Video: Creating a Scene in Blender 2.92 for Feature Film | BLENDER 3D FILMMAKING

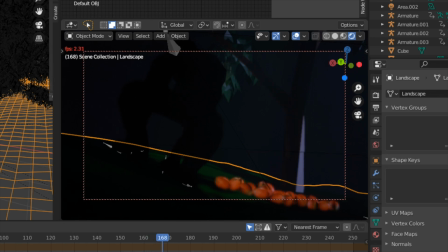988s
So he's the second, but he's really the third in production-wise and filming it. So he's coming from the tree, jumping from the tree to the floor. So to make it look like that, I had this pull-out shot from
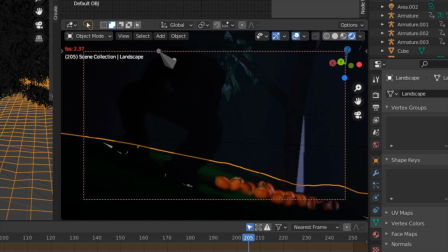1002s
the night sky, and pulled out, and then you see the tree, and then you see him coming with his feet coming to the floor, and it's very like more menacing in that whole scene. It's a little bit more abrupt, I guess, in the sense of there's more threat,
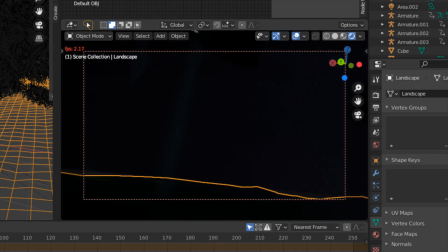1023s
imminent threat, you know, and that's the whole point of this scene. So as it's playing again, let me go to OBS here, and let's quickly bring it over to the side here.
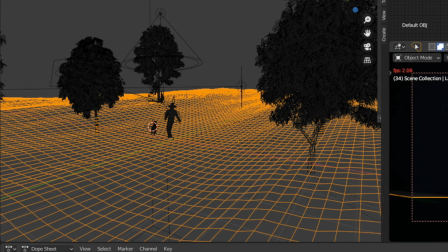1040s
So put it over here. It's moving. So you see how my guy with the hat here and his dog are moving. So the dog doesn't really move all that much. I think he just moves his head a little bit or something.
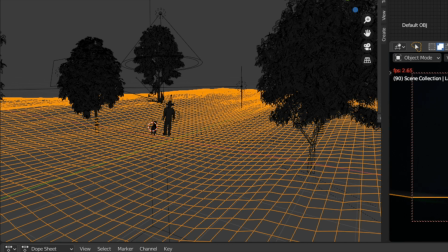1061s
I know I animated him very slightly, or maybe I just didn't animate him at all. I don't think I animated him at all, and it looked really good too.
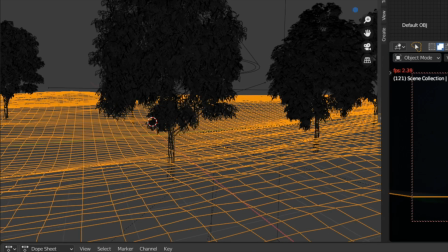1075s
I believe he is not animated.
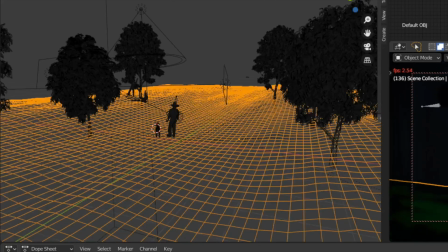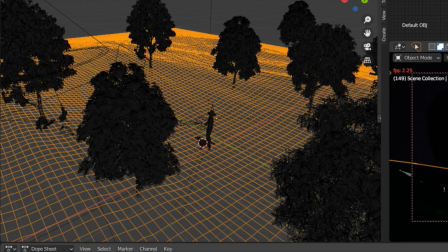1087s
Alright, let's pause this here. Okay.
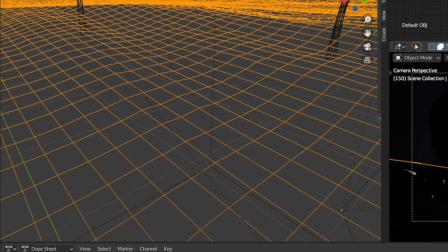1094s
So I'm hitting control and then pushing and then scrolling in
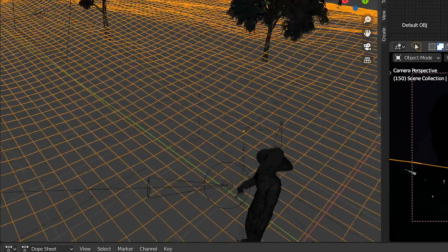1102s
on my mouse so that I can look at this dog and everything.
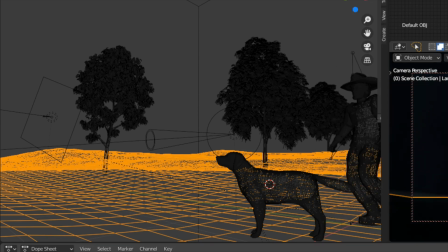1109s
Start over. Yeah. He walks up.
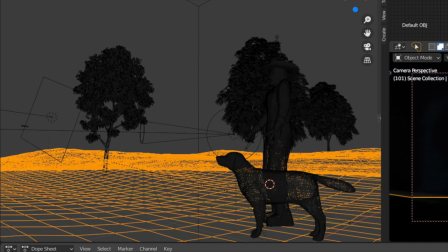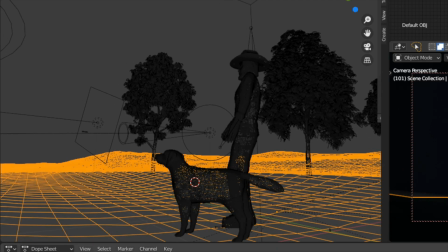1122s
He just walks up, and then the dog doesn't really do anything.
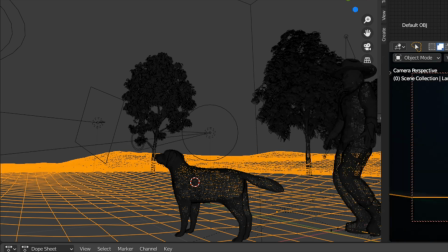1131s
What I did, oh, that's right. So what I did with the dog was I did a pull up. I brought the camera from his feet and brought it up to his face and made it more with a little bit of a low angle, kind of like a Fincher type thing.
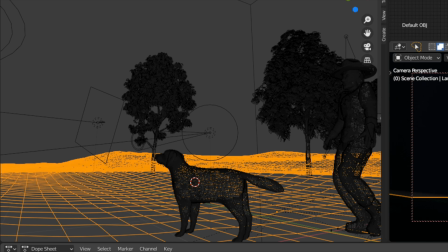1149s
David Fincher type shot, which is something awesome because I could do David Fincher shots in here like crazy, and that's what's really awesome about this whole system and this whole software of Blender. So I'm really excited about its future,
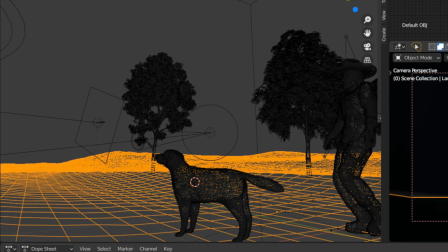1167s
and 3.0 is like really kicking butt from what I'm seeing, and that's why I'm kind of taking it up a notch.
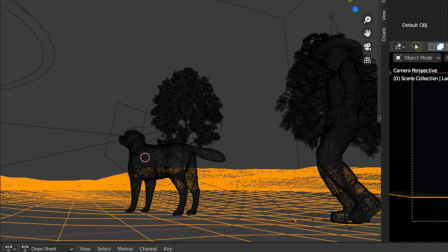1175s
I even want to like get more into what do you call it, motion capture and stuff like that.
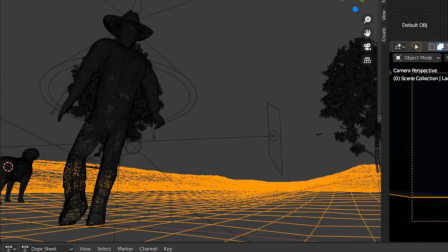1183s
That's more or less like everything that I would like to do. So alright, so now that you saw a shot, let's
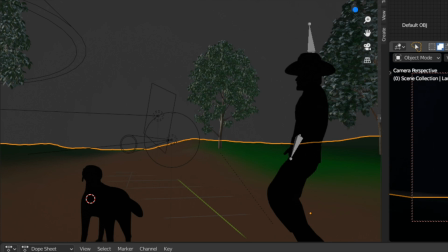1192s
get this and let's put this in I don't think this is called like a graphic view or something.
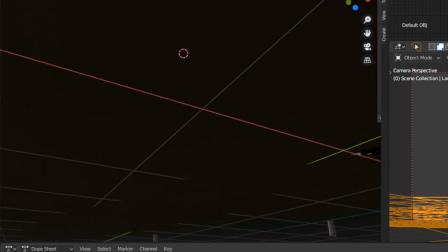1199s
is you get some of the shadings, but you don't get the atmosphere and everything like that.
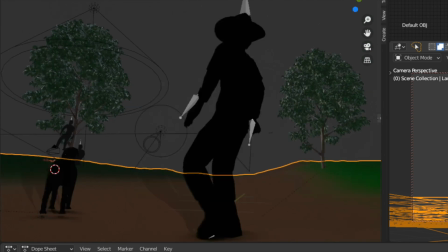1204s
But then you can kind of move around the cabin and look at things. So the floor, as you can see,
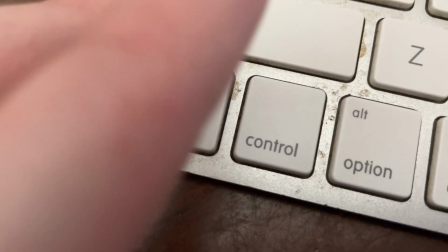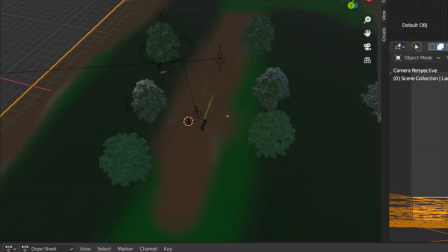1217s
you can see everything a little better without lighting. So the floor, you can see when you see it from up top.
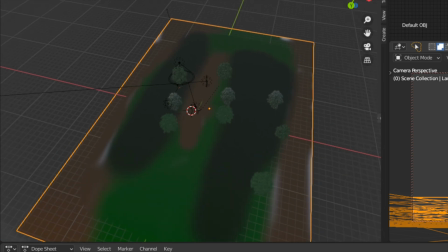1223s
Look how silly my scene looks.